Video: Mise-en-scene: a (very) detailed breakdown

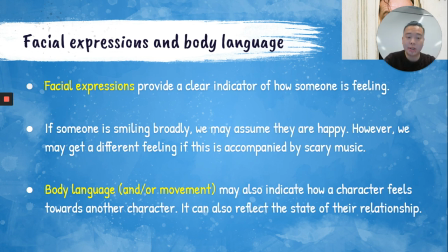Body language is also quite important because it also indicates how a character feels towards another character, and it can also say a little bit about that character's mental state. if your character's sort of confidently strutting around, you could probably assume or infer that they're quite confident.
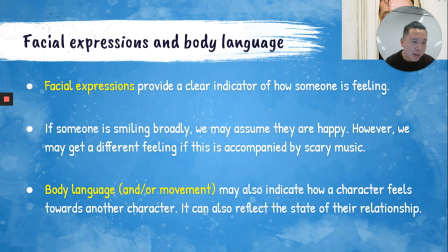If they're sort of shoulder slouched, meandering around, you could probably say that their mental state isn't too good. They're probably slightly depressed or sad or dejected in a way.
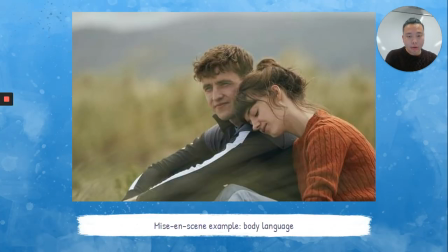So a really good example of body language is exemplified through this still. This is again from the TV show Normal People. Notice that these two characters, Marianne and Connell, seem to be quite cozy with each other. They seem to be quite intimate.
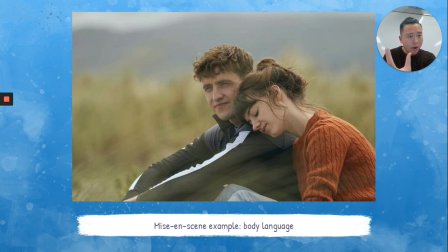Marianne laying her head on Connell's shoulder indicates through her body language that they seem to be comfortable in each other's personal space. Now, this might mean that they're romantic partners. They might be boyfriend and girlfriend, husband and wife, but it could also mean that they're very good friends.
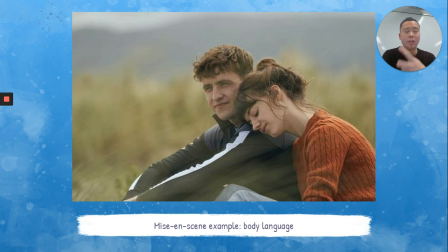Body language is so vital because it gives us an idea about the relationships that these characters have with one another.
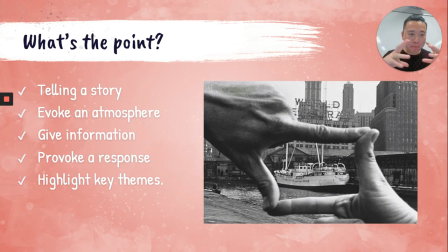Okay, that was an absolute mountain of information. So let's bring it all together. Why is mise-en-scene so important? Well, directors use mise-en-scene to tell a story. It also evokes a certain atmosphere. Think about lighting.
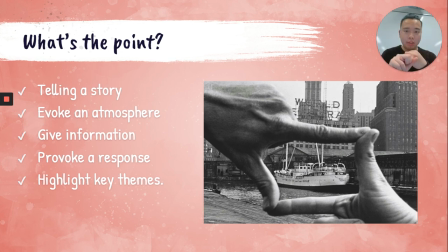When you have high-key lighting, it's usually a more positive atmosphere, whereas low-key lighting and very dark, cold colors, it gives off sort of a more depressing mood or bleak mood. Mise-en-scene is vital in giving information, also in provoking an emotional response.
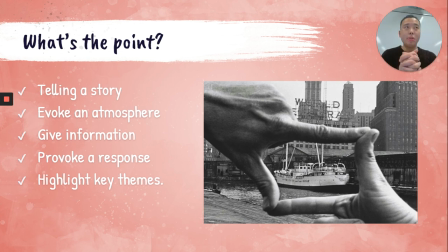And also, mise-en-scene can be used to highlight key themes.
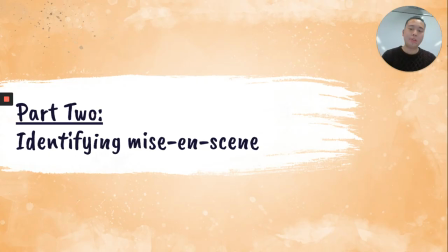Okay, so part 2, identifying mise-en-scene.
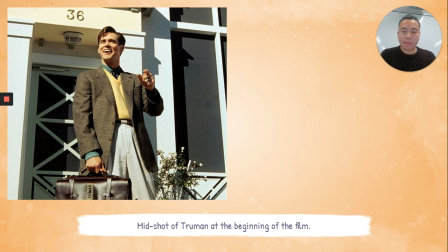We looked at this example today, but I thought I'd just walk you guys through it once more. So let's have a look at Truman's costume. Now we can see that he's dressed in quite a professional outfit. He's got a suit jacket, a nice yellow sweater, a button-up shirt and a tie, and he's also carrying a prop, a leather suitcase.
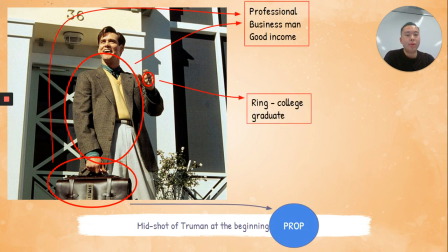So what can we infer? Well, he is probably a professional. He looks like a businessman, and just by the way that he's dressed, his costume, we can infer that he's got quite a good income.
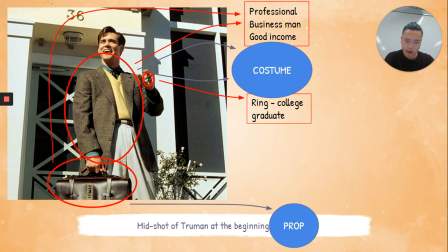Now, that ring he's got on his ring finger is actually a symbol of college. In America, when you go to college, especially if you're a man and you join a fraternity, so like a society, you get a ring to sort of signify that you're part of this frat.
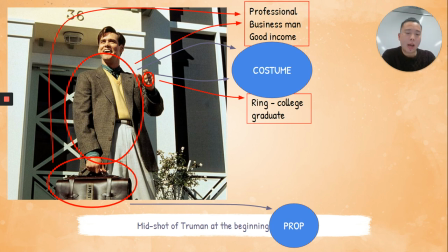Now, the fact that he's wearing one of these frat rings symbolizes that he's got a college education and he's well educated. Also notice the background. His house is in the background and it seems quite nice. You've got these beautiful white, creamy colors. His house is numbered 36, so you can assume that he lives on quite a long street.
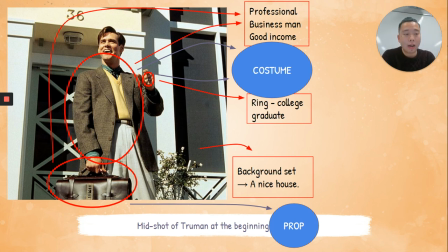And for the most part, it looks like a double-story house and it looks like quite a comfortable dwelling.
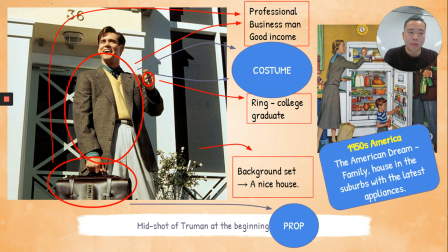Also notice that Truman looks deceptively similar,
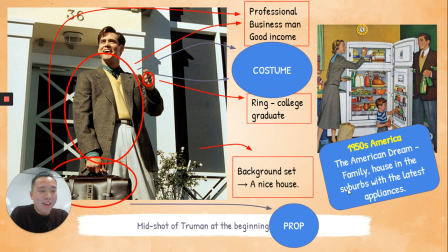and I'll just move my head aside, to the man in this advertisement from 1950s America. Now, in the 1950s, this is post-World War. So the World War ended in the mid-40s. So once all the soldiers came back and the economy started booming and getting back to normal,
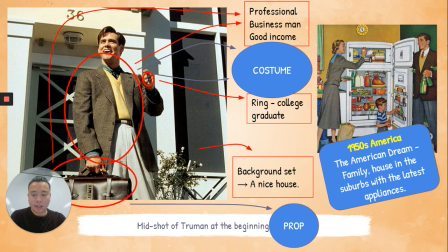a lot of Americans started referring to this idea or the concept of the American dream. And essentially, the American dream was if you're a family, or especially if you're a man, you'd marry a woman, you'd buy a nice house, you'd live in the suburbs, and your house would be equipped with all these beautiful appliances like the latest fridge,
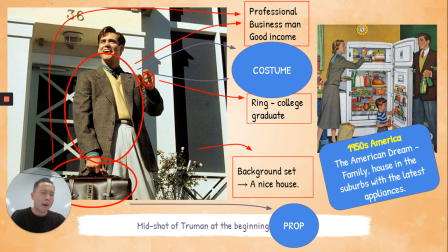the latest TV and radio. And the man was the primary breadwinner. He would be responsible for going out and earning money for the family. He'd normally have a couple of children. And at that time, the role of woman was actually quite restrictive.